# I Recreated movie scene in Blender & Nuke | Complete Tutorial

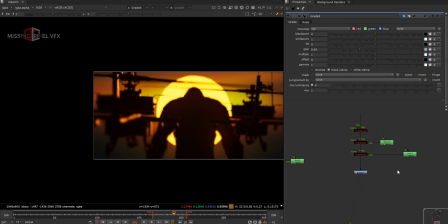(40:32)
Like I took a grade node and like I reduced the overall exposure, and just vignetting, like just take a roto,
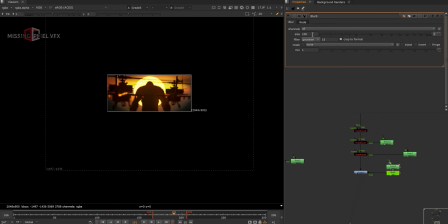(40:41)
invert it, and add a blur node, make it bigger, something like that, and then adding grain.
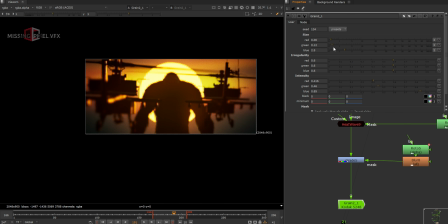(40:50)
I'm just using a cinematic style grain here, like very less values, just seeing the reference like again.
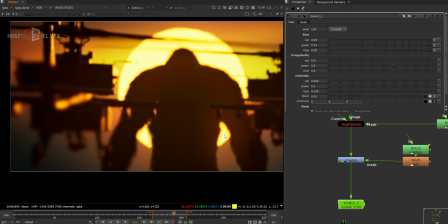(40:58)
So whenever you have a reference, just take a look and see how that looks, and you can just try go closer there and use right reformat in the end. And also I want to add a camera shake, like just take this guy here and use a camera shake. Like my shot is too static, right?
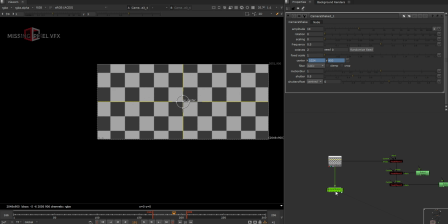(41:18)
There is no camera movement we have in Blender, so we can add that like slide camera shake in Nuke.
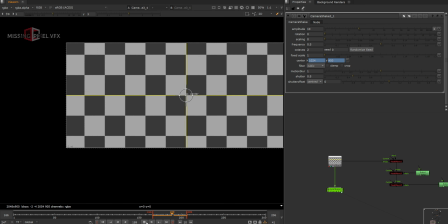(41:25)
So simply default camera shake it look like this, but I'm going to tweak some default values. I will make it 20, so up and down will be more, and the frequency is 0.21 I'm going to keep.
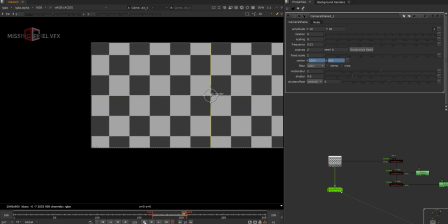(41:38)
So let's play it. Yeah, something like that, before grain of course, and the vignette.
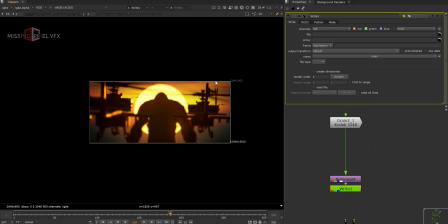(41:46)
And then I'm going to render it and check how it looks, and then make some more changes, like finalizing.
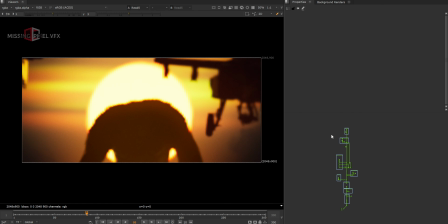(41:51)
Spent some time and cleaned up my file, and like did some more integration stuff, seeing the reference again.
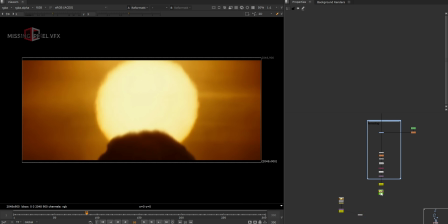(41:57)
So this is my reference here, and this is my comp output. So it's like almost the same.
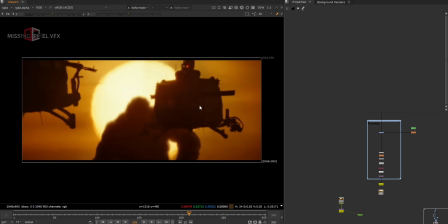(42:02)
Like we of course have different models because these models are cheap and free, but yeah, this is what we can do with the free models.
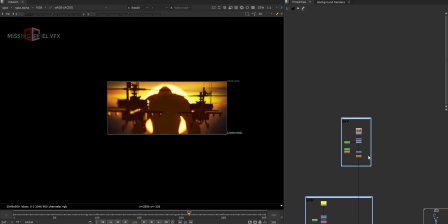(42:10)
And let's check what I did. Like we already saw this thing in the background. Just yeah, I did something like these. Let's turn off these two grades. The background is too brown again. I just made some bit changes, like adding some bloom and all, just normal grading to some beautification kind of thing we can say. And then I added that heat is in the background, like a bit separate heat is, so our sun has like a different motion in his like edges, so it's not like very static sun. And like this area is getting too bright. I want to add some darkness in the bottom area, because if I take a look in the reference,
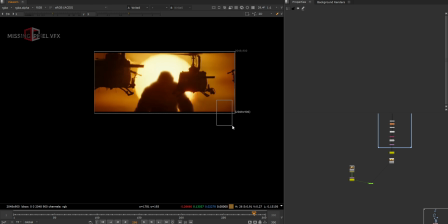(42:46)
our bottom is bit less bright than the upside area, like upper frame.
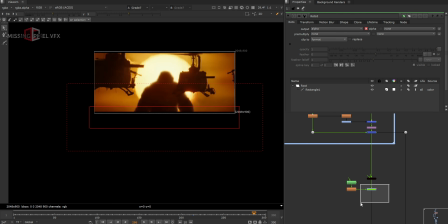(42:51)
So mimic that, I just took a roto and like did a grading there just to get that darkness around the edges.
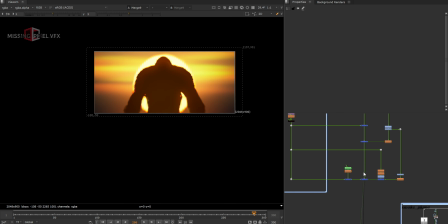(42:58)
And then I have added Kong, which we already saw, like adding this kind of bloom and all. And there is like one more thing I did, like I did this ZT focus. So values are like really less.
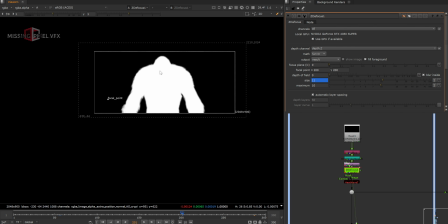(43:09)
If I go to the frame 200, we're getting like I made the Godzilla a bit out of focus.
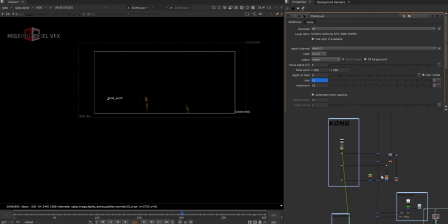(43:15)
Let's see it from here.
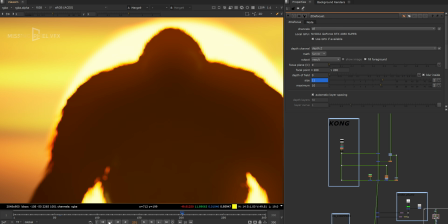(43:17)
So around this frame he's like bit out of focus, like values are 11, and around frame 50 he's in more focus before the helicopter arrives in the frame.
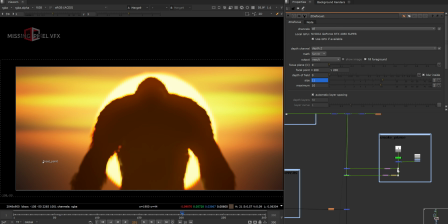(43:26)
And after that, there is one more important thing. I took this action VFX element, this smoke plumes,
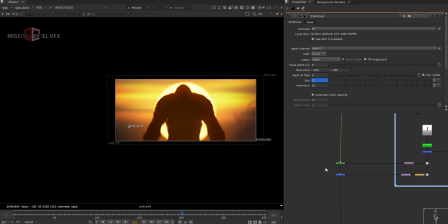(43:33)
and added it on the shot on the both the sides, left and right, just to get that framing. This is not in the movie because the war is yet to start, and I just wanted to add that, give some like more beautification to the frame.
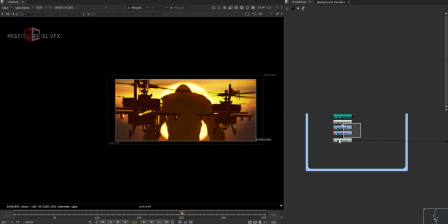(43:46)
And then of course we saw these helicopters, and I added some grade to the helicopters, like just slight grading to them to get some more hazy around that. And I just did the pre-comp because it's too heavy for the heat is. It was not able to, like I wasn't able to view it.
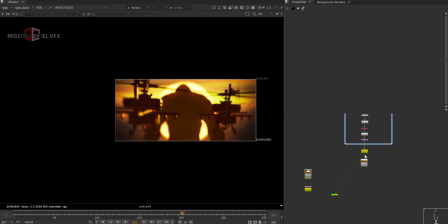(44:02)
And then lensing stuff I show, and camera shake and all, and that's the final comp. I hope you guys have learned something new today.
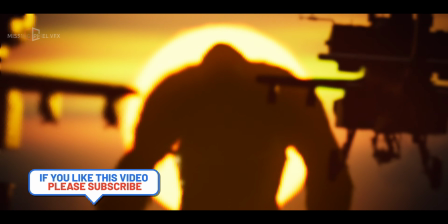(44:09)
I'm going to share all the new file and the renders for the shot, and you can also practice this one.
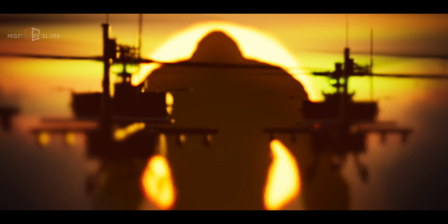(44:14)
And if you have any doubts, please let me know in the comments, and you can also reach me on Instagram.
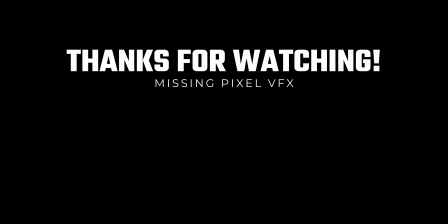(44:19)
And see you in the next video. Thank you.